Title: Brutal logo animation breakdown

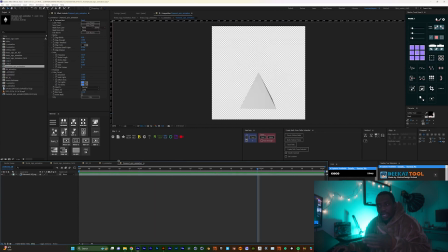24:27 So I just did this in 3D and then rendered it out, then brought it back into After Effects.
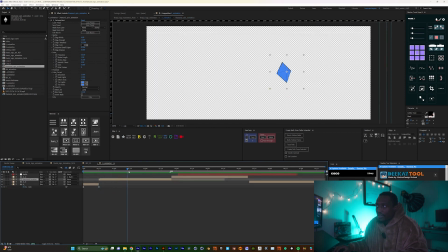24:34 And for this, I just added the cartoon effect and I added the color, then it gave it the black outline there. So it's literally that, and as you can see, so then when it falls, instead of me allowing it to
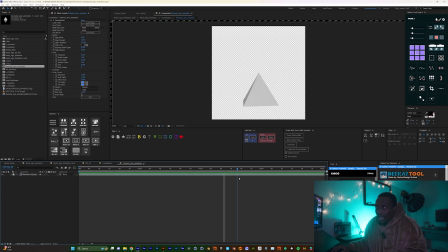24:54 to fall all the way. I just didn't really like how it settled here. So I just thought, you know what, I'm gonna cut it before it actually lands.
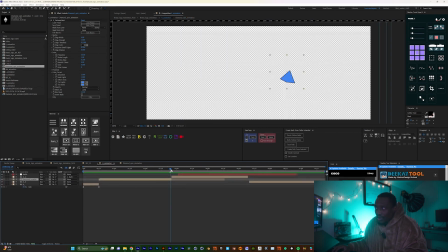25:04 And that's what I did right here. So just about when it lands, then I match cut again from that into a triangle, but with just a stroke. So you can see, boom.
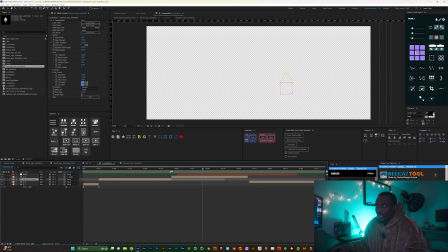25:21 Then you guessed it, I added a null layer to its anchor point here, so I'm able to just rotate from that angle. So you can see like that. Then when it's done, then it scales down from that particular angle.
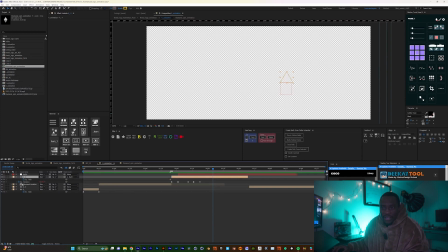25:40 And then let me see, as you can see, where is it at? So don't forget we added the null layer to this triangle. So the null layer is what I'm animating its scale here.
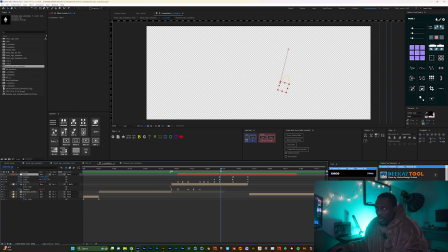25:59 So animates goes smaller, then we animate its position and rotation. So it goes up and then holds itself in the air a little bit, then comes back down,
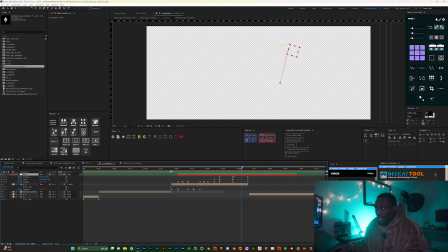26:15 and as it falls, it becomes a full solid triangle. So that's really it with that. It's also not that complicated. It's just all match cutting between shapes, layer, colors, you know, all that good stuff.
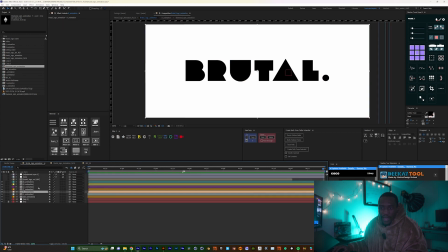26:36 Then we have L.
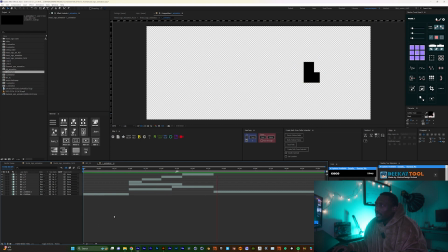26:43 Let's play that. Oh, this one is really nice. So same thing, it's all match cut. The L just changes to stroke lines, and then kind of like break that,
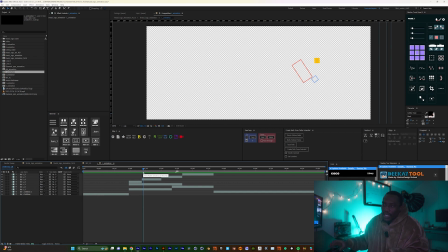26:59 and you just have the small little square animate its position and rotation. And as it gets into the air, this one right here, as it gets into the air, it match cuts into the same thing, but then we're just making it a solid.
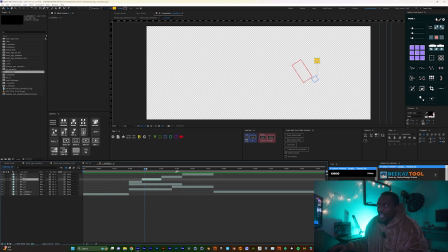27:18 Then it feels more interesting. And as you see, as the longer part of it is going this way, we just create a dynamic flow where they go the separate ways.
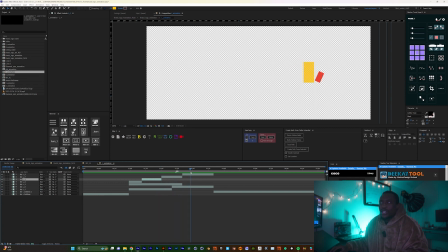27:33 And then when they land, there's always something happening. There's always some sort of conversion. And again, you can see I added the Venetia blind to this, which you can always add to any of your layers that you want. So it's just a lot of
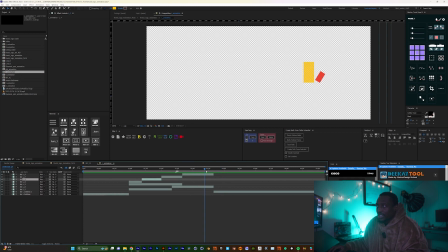27:51 animating the scale, position, rotation, and you can see they all still come back to how it was initially.
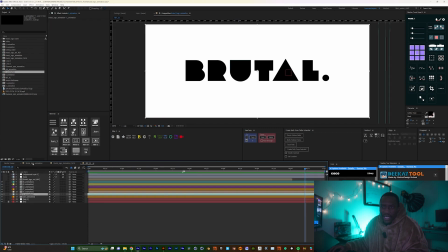27:59 So that's really it for the L. And then the last one, which is the dot, I didn't do much here really.
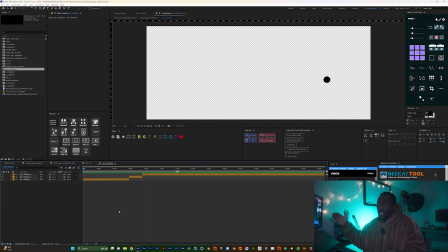28:07 I just animated its position, and while it changes position, I just changed the color basically of the circle there. Boom, boom, and it goes back to its initial state. So yeah, and that's really it really.